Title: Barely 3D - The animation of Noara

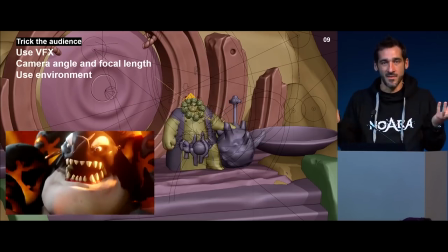So it's super different in the end, what is 3D and what you currently see.
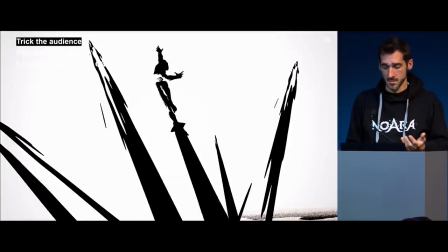You can also use posing, you know, to like trick your audience.
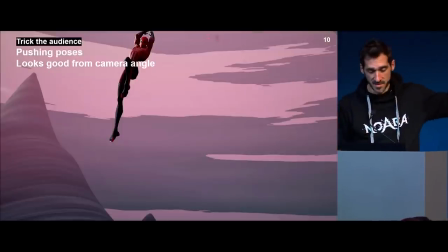So from this point of view, this pose, I would say, look pretty nice,
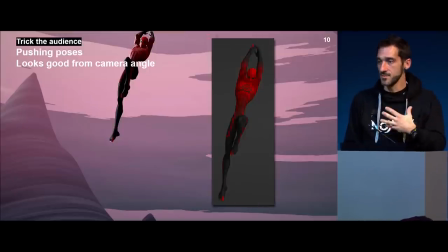but if I just show you the true pose, it's a little weird, you know? But it does look good from the point of view I give you, and not from the 3D point of view. But it does also look nice, you know, I know.
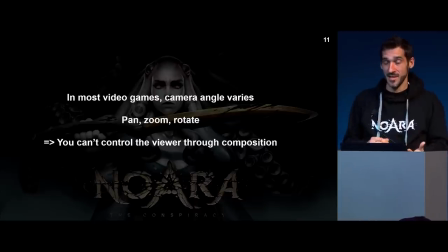So in most games, you can control the camera, or at least you barely control the camera yourself, and the player will be controlling the camera. So it's harder to use composition or to trick your audience this way,
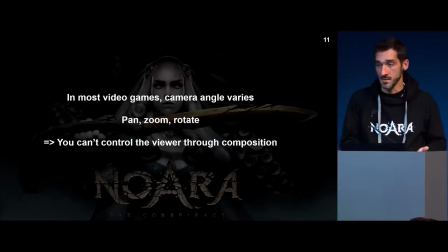because you never know what the player is going to be looking at unless it's a game with a lot of camera control.
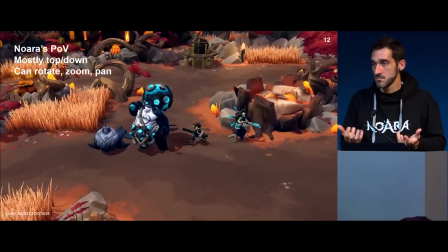In Noara, most of the game, or the main view,
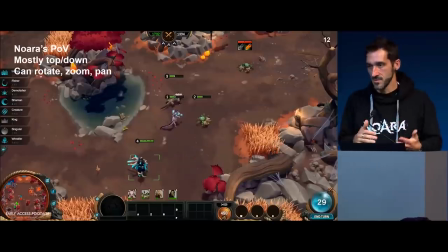is a top-down view, but you can still pan, rotate, you can zoom in, it will change the camera angle.
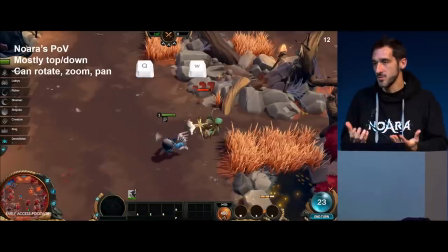And so we try to make first the animation to look right from this angle,
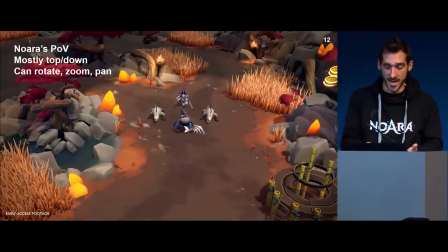but it can change, and I don't want my animation to look bad from any other angle.
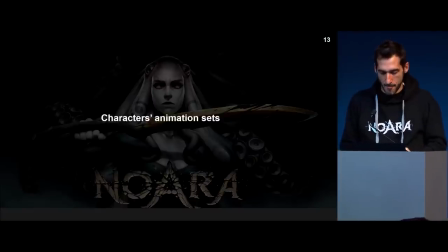So that's a first step. It's a character-based game, okay?
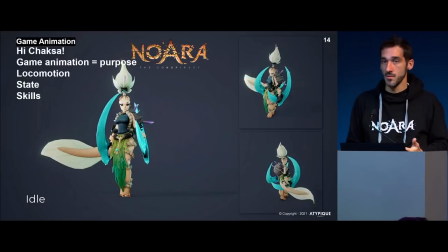So we have character animation sets. Generally, those are like state animation, like idle, being stunned, being dead,
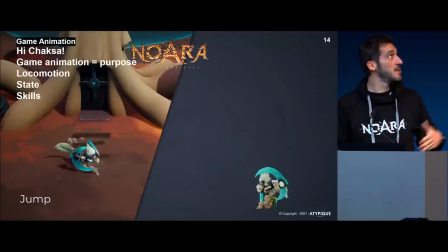or locomotion, running, jumping, and skill animation, okay?
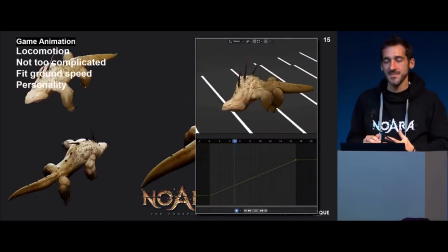When it comes to locomotion, that's not super complicated, I would say.
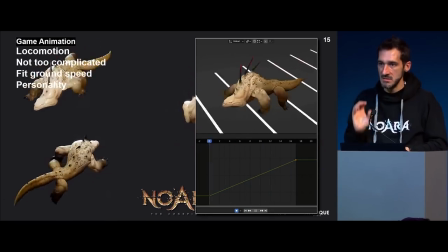And most of the time, locomotion is the very first animation we do for our characters,
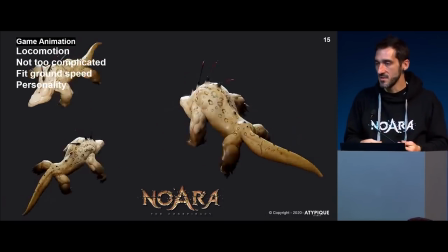because it's a good way to bring a bit of personality to the character, or at least try to frame this.
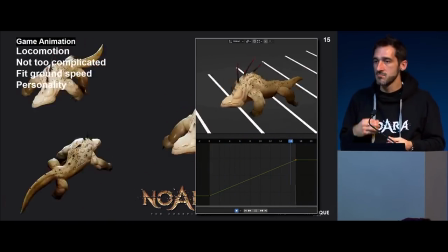And it's not technically complicated.
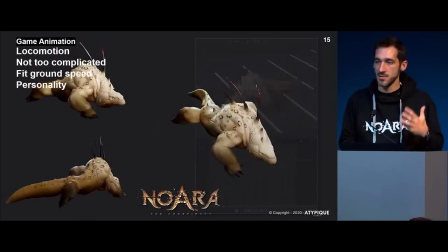You just try to match the ground speed, and wherever it touches the ground, you set it to linear interpolation, and you're more or less done.
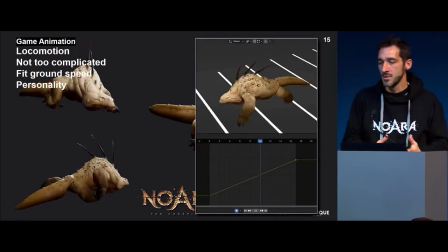So you just try to make it look good and fit those requirements.
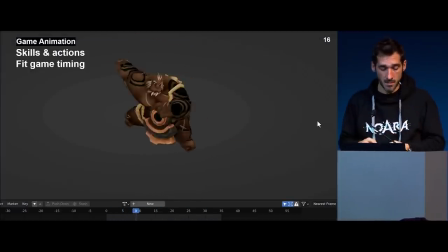But when it comes to skills or animation that have a purpose for gameplay, like this throwing animation, the game designer will say, okay, you have like a third of a second to release whatever we are throwing or whatever skill is happening on the screen.
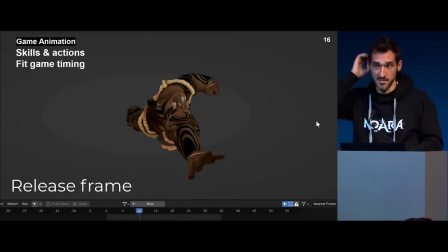So as an animator, that sucks, you know? You want to have as many frames as you want to make it look good. But as a gameplay animator, you have to fit those requirements, because gameplay is the most important thing. And you may have played like not super good looking games, but that were just fun.
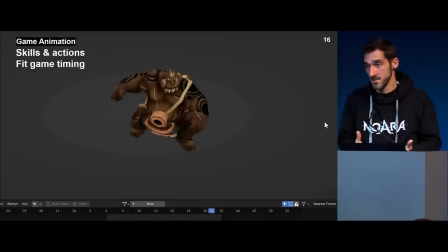And it's not because of the animation, it's because the game is fun. So that's the main thing.
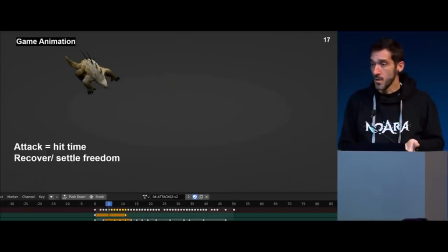So this happened also for attack animation, for example, where they will again say me, you have a third of a second to hit the target. But then I have a bit of freedom on the recover and the settle.
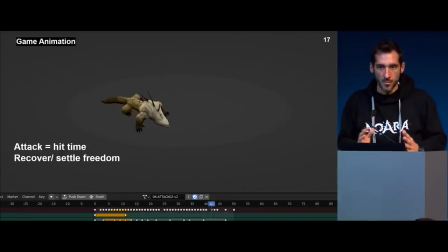When the action is done, since it's a turn-based game, we can like make a bit longer animation and have this kind of freedom.
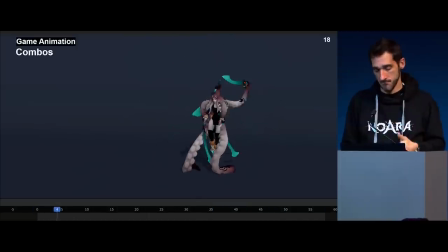For a combo, same issue or same constraint. I need to hit every 5 frames from frame 15, for example. So with this character that has very long tentacles and limbs,
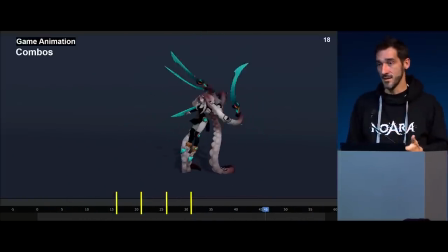how do you get to properly read this animation or make it appealing in a way? So that's pretty good constraint in the end.
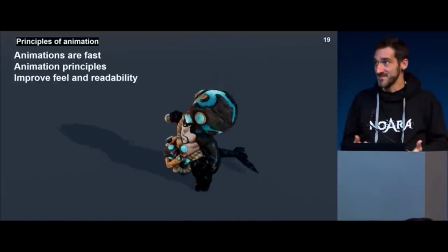So to tackle that, we use the principle of animation.
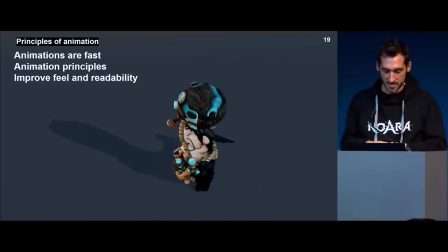So there might be some, you know, some principle that will stick to cinematics or games that are, but most of the time those are exactly the same. So our animation needs to be fast so that you have a feel of
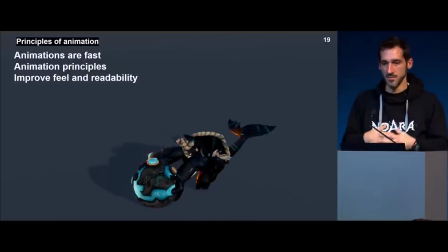responsiveness whenever you're clicking on the target and you want hit to suffer from an attack, you don't want to wait for it. So depending on the strength that the character will put in the attack or the damage output,
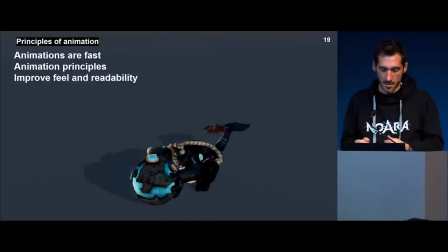the animation might be a little slower or a little longer than just a fast light attack, for example.
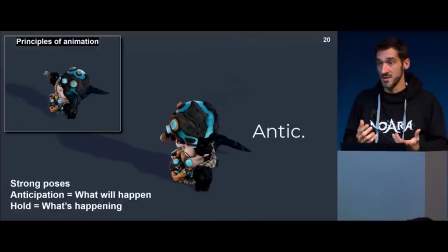To make those animations as appealing and as readable as possible, we rely as much as possible on anticipation. The problem is that we have like very few frames to anticipate our motion because it's gameplay animation. So you do need strong poses.
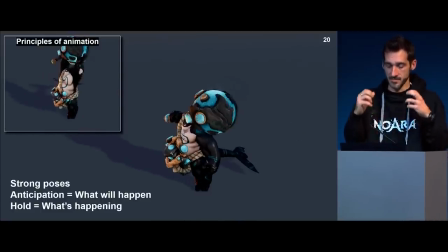For example, here on the anticipation poses, the character is getting like really, really low to raise his big hammer. And then I would hold the next kind of anticipation where he's about to slam the hammer on the ground,
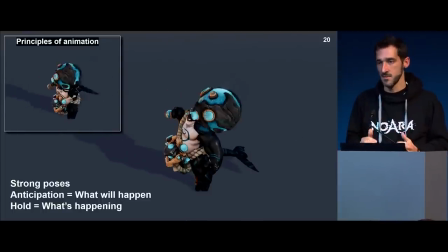so that you clearly understand that he's raising something heavy. So next move won't be good for the guy in front of it, okay?
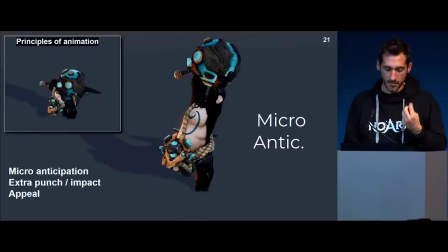And to bring even more impact or whatever, I often use micro-anticipation. So basically you take the last pose or the last couple of frames before the hit or before the release,
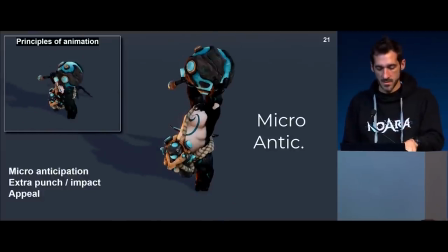and you just extremely push the pose. So when you see it real time on the top left corner, you just feel it. Like you just see this kind of extension, this kind of, you know, trigger in the shot.
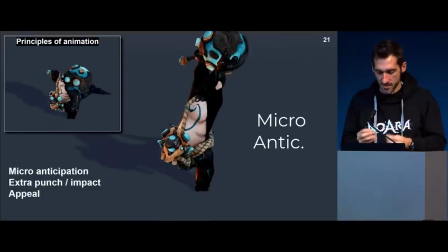So you don't really see it, but it does bring a little more, something else to the animation, I would say.
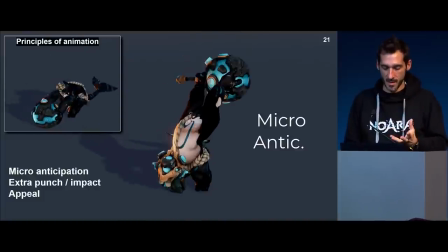So that's the first very important thing, is make sure that you understand the base motion and what's going to happen.
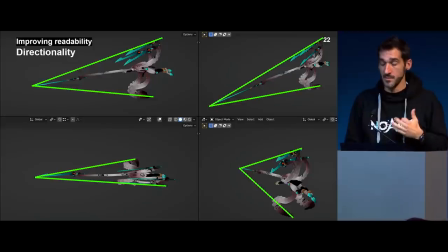Then there is directionality. That's super important in a game where you can move in every direction to understand what's the orientation of the character, what is he doing, and in which direction.
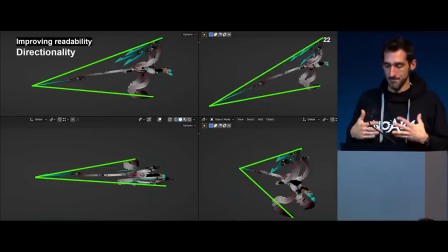So we try to design our poses so that every part of the character or every features point in the same direction, so that whatever the point of view, it will work. Okay, so that's what I try to show here. Hopefully it's pretty obvious.
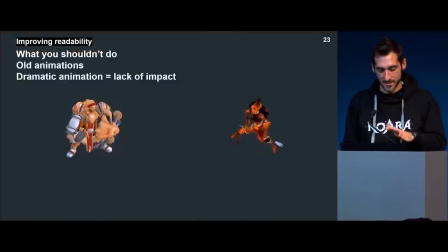What you shouldn't do, so those are animation, like on the right, it should be like the third animation I did for the game.
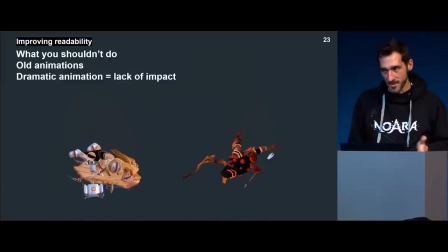I did some progress, hopefully it shows. I had no experience in game animation. So a character is dying, I was doing like a death animation, like super dramatic animation.
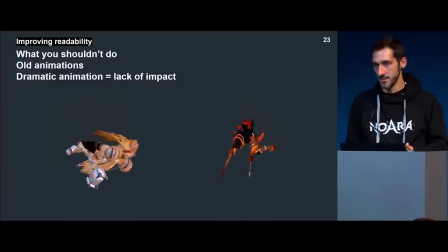So you may understand that those people are dying, but in the game context, where you see those animations from afar, it doesn't work at all. That's super boring to see.
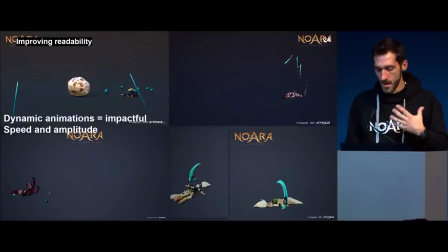So now when I tackle death animation,
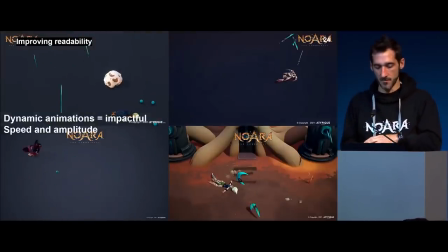I use like way more dynamic animation with more impact for sure, broader motion, and it's like super snappy. The first frame is that you're dead.
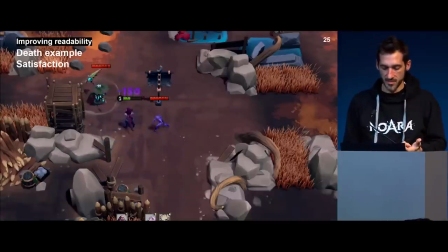So that when it comes to the gameplay situation, it's satisfying to kill someone. Just don't get this out of the context, please. And sue me or whatever. So yeah, when the character is receiving the fatal blow,
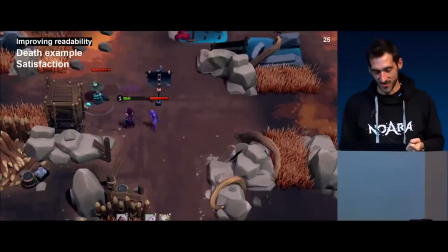there is no like doubt that it was pretty hardcore for him, and it feels good, you know? It will push you to attack. Why it might not be the best move in the game, you know, but you know, aggressivity is part of human nature, I guess. So that's